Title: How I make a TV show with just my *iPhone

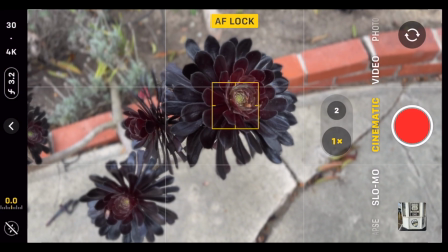4:03 And speaking of apps, while I often do use the cinematic mode on the native Apple camera app to blur the background,
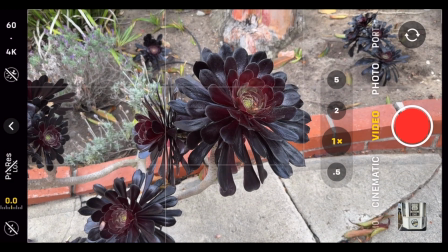4:10 well, most of the time I'm actually using my favorite go-to app for filming,
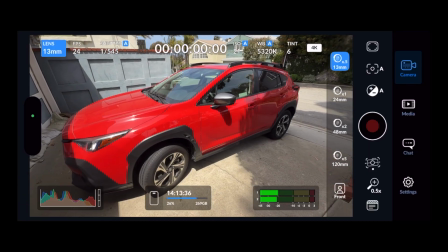4:15 the free Blackmagic camera app.
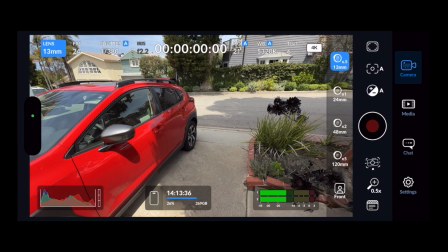4:17 It has more features available than the regular Apple app, most notably better image and color quality,
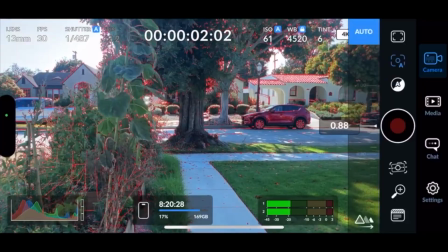4:24 the ability to monitor my audio with audio meters to confirm that I indeed have audio,
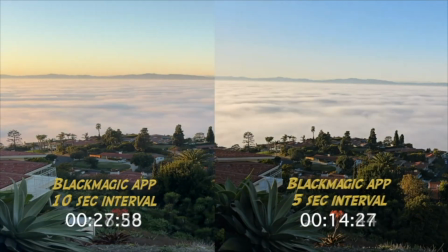4:31 and way better tools for creating time-lapse videos. Huge heavy gear, big crew, you're looking at them.
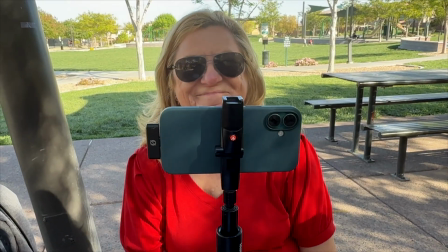4:38 Well, not entirely true. Look who's over there helping out today, my friend Linda Q. Thank you, Linda. The entire production kit is in this little bag. What do I have in here? Thanks for asking. Let's see. As I say, I bring multiple phones. That's the most important thing. iPhone, and a galaxy, just so that I can know what's going on in the galaxy world. And when one battery dies, I've got a fully charged phone ready to go, or I have another angle, or maybe I have somebody helping me and I'm talking to one camera and that person is getting the footage on the other. So that's very important. So I bring 2 sets of mics just in case the other one runs out, that has happened to me too many times. I bring a lens cloth because your camera lens is dirty. It's in your pocket, it's in your purse, and we need to clean it off night and day once you do it, trust me. I have my video glasses from Ray-Bans, which I would show you, but they're in the car.
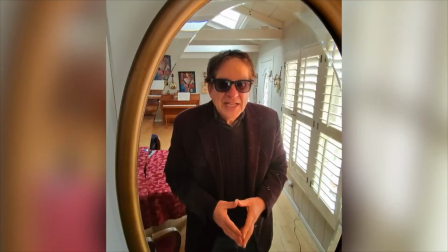5:42 But that's the case, and they're great because they actually have video camera built in for those times when they tell you no cameras.
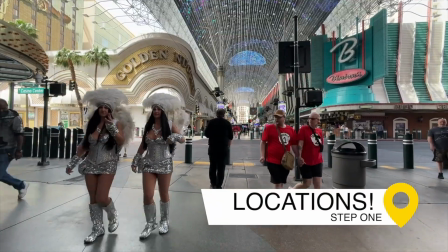5:53 So I usually begin my show by scouting locations. Here I am in Las Vegas.
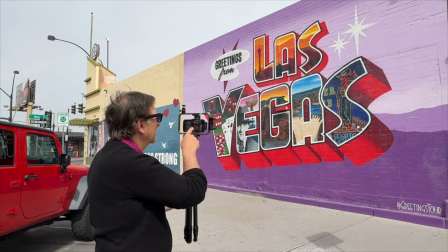5:59 Where am I going to shoot today? I usually start by doing what's called a stand-up.
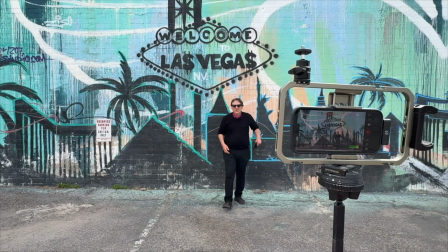6:04 You stand in front of some place that will immediately say to you, hey, he's in Las Vegas, right? As the show continues, I can go to other places.
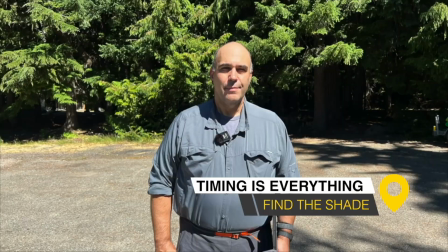6:14 What you will find that is in most situations, if you get your shot in the middle of the day in bright sunlight, you don't look very good.
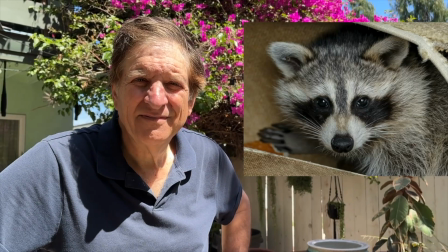6:22 You look like a raccoon with giant shadows under your eyes. So how to save that shot in the middle of the day, because you will be shooting in the middle of the day, even though the best light's in the morning and later in the day. You look for shade.
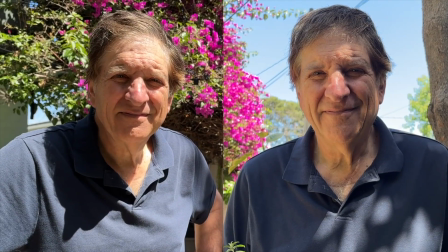6:35 Shade for nice, even, flat lighting. We're at a park right now in Las Vegas. We have covering above us so to make us look really nice, and the background's nice. I've used a lot of nices there, but these are the things I'm looking for.
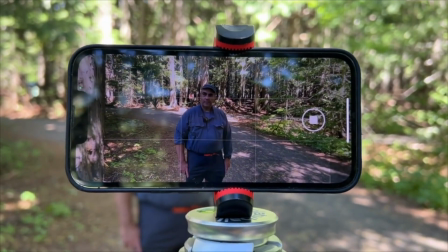6:50 I'm looking for flat, even lighting so that I look my best and I don't have a background that is blown out. And parks make for really good opportunities to speak to the camera. You may not want to speak to the camera.
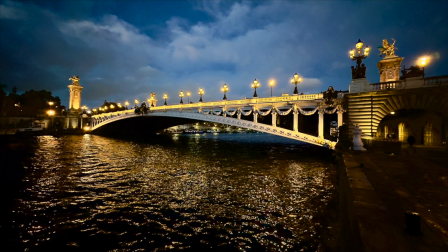7:04 You may be going to Paris and you just want shots of the Eiffel Tower and the Arc de Triomphe and
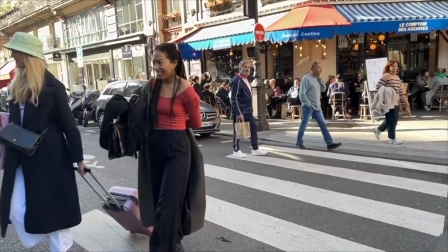7:09 the Seine River and the Bateau going down the water. And that's fine and dandy.
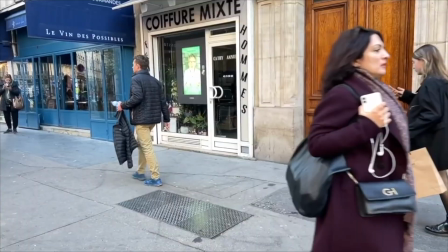7:15 If you were thinking of doing these sort of things where you talk to the camera, well, look for the shade, because shade is your best friend. You're gonna make a travel video, you're gonna address the camera, you're gonna be a one-man, one-woman solo production. How are you gonna get your shot? Now, you can extend the tripod, have the camera on there, and address the camera. That's one way to do it. You can get a small little tabletop tripod like we're using right now here in the park, and that will let me address the camera as well.
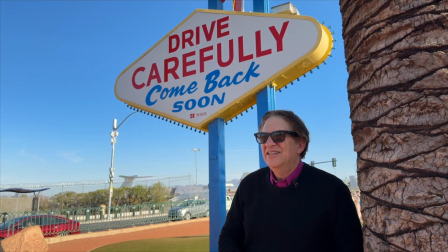7:48 But that great shot of me in front of Welcome to Las Vegas,
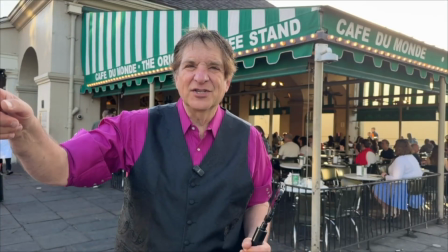7:51 or at the Café du Monde in New Orleans, or Times Square in New York, you need a tripod for that. This is an expensive one, but it's light. It's made by Peak Design. It's called the Travel Tripod. There are tripods you could pick up for not $25, but about $150 to $200 that will do the trick.